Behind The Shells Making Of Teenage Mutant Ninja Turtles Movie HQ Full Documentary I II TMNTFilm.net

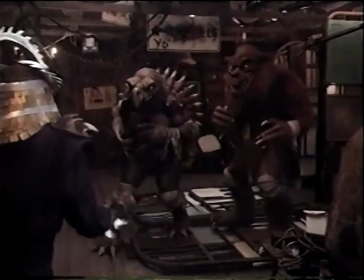1024s
They are scary creatures. Up until the moment they open their mouths, which is about 1 minute into seeing them.
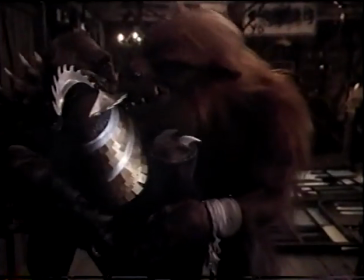1035s Get off me!
From that moment on, we play this incredible dance between comedic and serious.
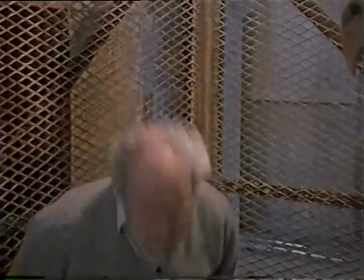1046s
And that's the challenge of working with the creatures.
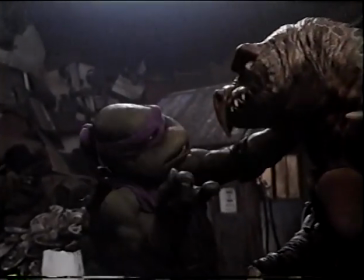1049s You know, maybe that ugly crack was a little bit out of line, huh?
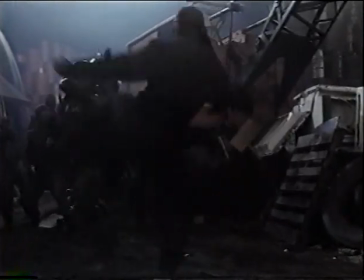1059s
Another important part of the turtle character is their ability to fight. Of course, Master Splinter teaches them to fight only as a last resort.
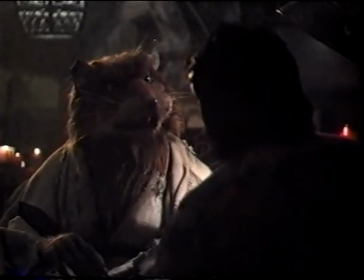1068s They fight because they must, but it is the last choice for the true ninja.
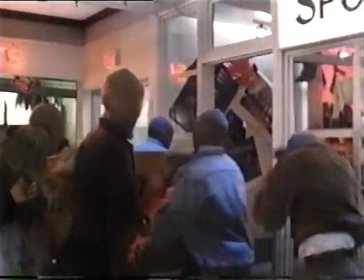1076s
All the martial arts sequences needed to have a lot of the turtle action that kids love.
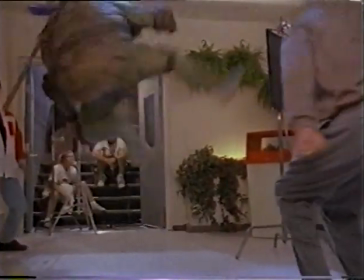1081s
So the movie makers had to be sure that it was all well rehearsed, so no one ever appeared to get hurt. The first picture we started out, we really didn't think it was violent, but there was somewhat of an outcry from parents saying that this is seems to be excessive.
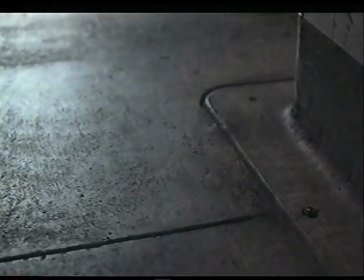1099s
We kind of thought that the turtles, obviously they have weapons, which is basically what they do.
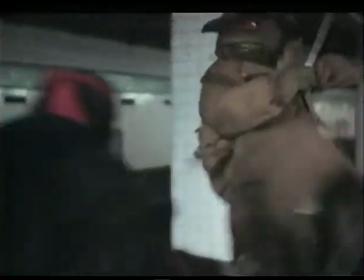1105s
I mean, it's very hard for them to fight without using their weapons. And I think we were conscious of that in the second picture.
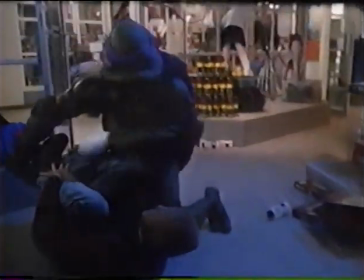1113s
I think in this movie we've taken away their weapons and given them other things to play with, such as the yo-yo,
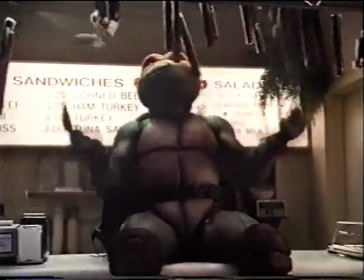1119s
things that they can directly pick up or find that would be not construed as weapons,
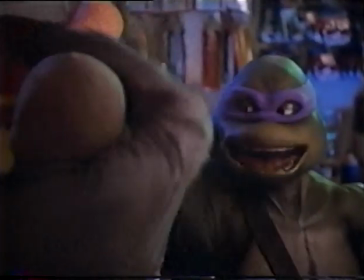1125s
but the way they use them is very funny. By staging a lot of perfect moves and flips, you're making the fight look unreal, and you are getting the audience to be fascinated by the gracefulness of the movements.
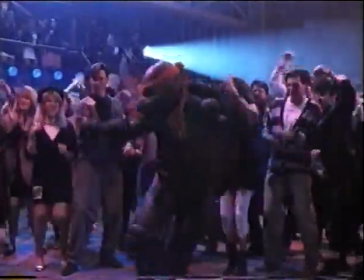1143s
So they're more interested in expecting what new movement is going to come up instead of what damage the movement is going to do.
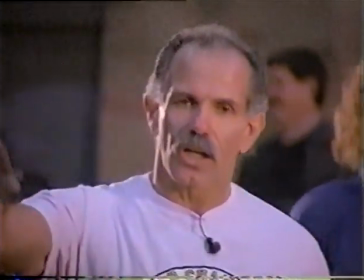1152s
The producers went to master fight choreographer Pat Johnson of the Karate Kid fame to bring out
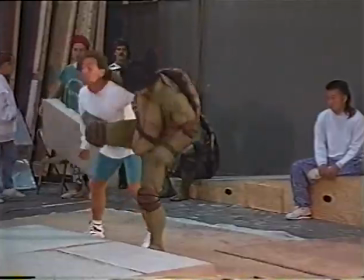1159s
the individual styles of the four turtles and assure that precision martial arts sequences would not be violent. All of their ninja skills are relatively the same.
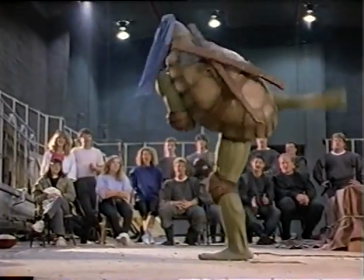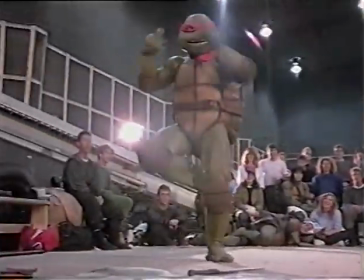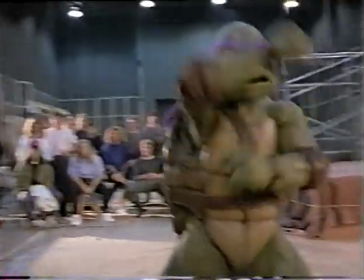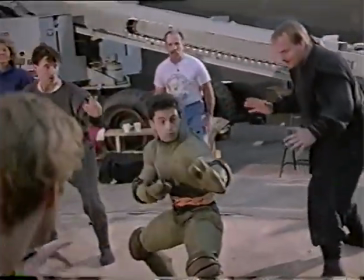1185s
In fighting, Michelangelo tends to have the most fun with his fighting. I mean, he's just having a ball.
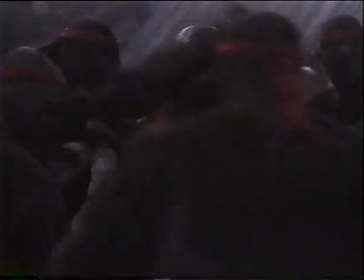1191s Can we talk? Guess not!
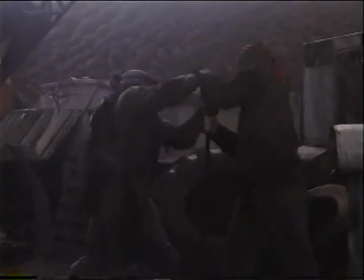1197s Beautiful.
Donatello, who also has fun, but he does more things by mistake, where he hits people, you know, by accident.
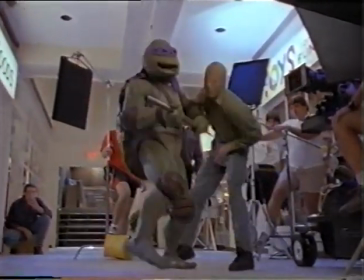1205s
He hits someone behind him when he really means to hit someone in front of him.
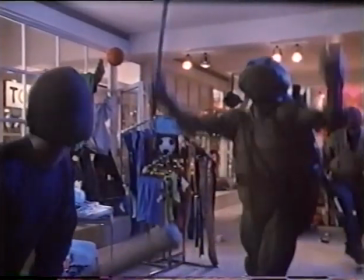1207s
Leonardo feels so superior to his adversaries that he's really taunting them and having fun that way.
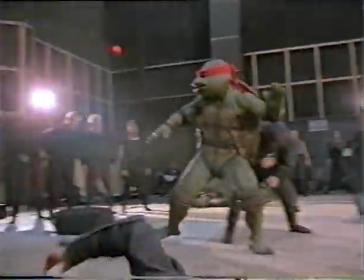1215s
Raphael is really harassing them. His comedy is more of harassment to really drive them nuts.
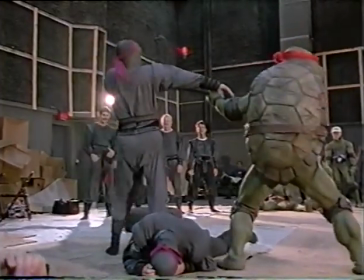1222s You're good! Come on!
We spend literally hours and hours and hours.
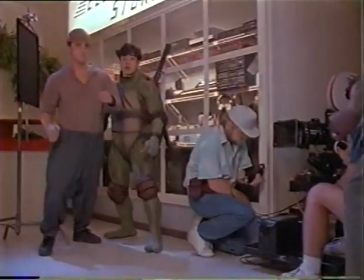1230s
Everything we do is done in slow motion. We probably spend as much as 10 hours rehearsing one punch that's going to be shown for 1 second to make sure it's done safely.
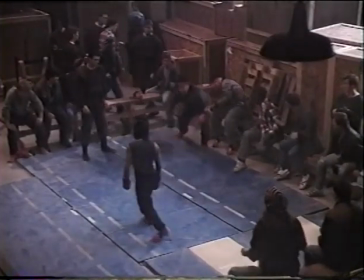1243s
One thing that people have in their mind anytime they see martial arts is that it's very violent. In the movie, you never really see any, you never see any blood or any stabbings or anything of like that. And most of the time, the fight scenes are comical. And action.
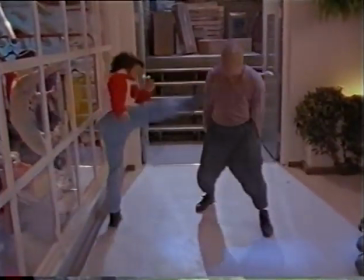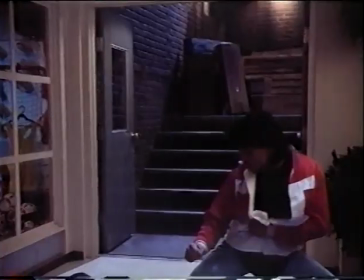1268s Stay down. Did I mention I study martial arts?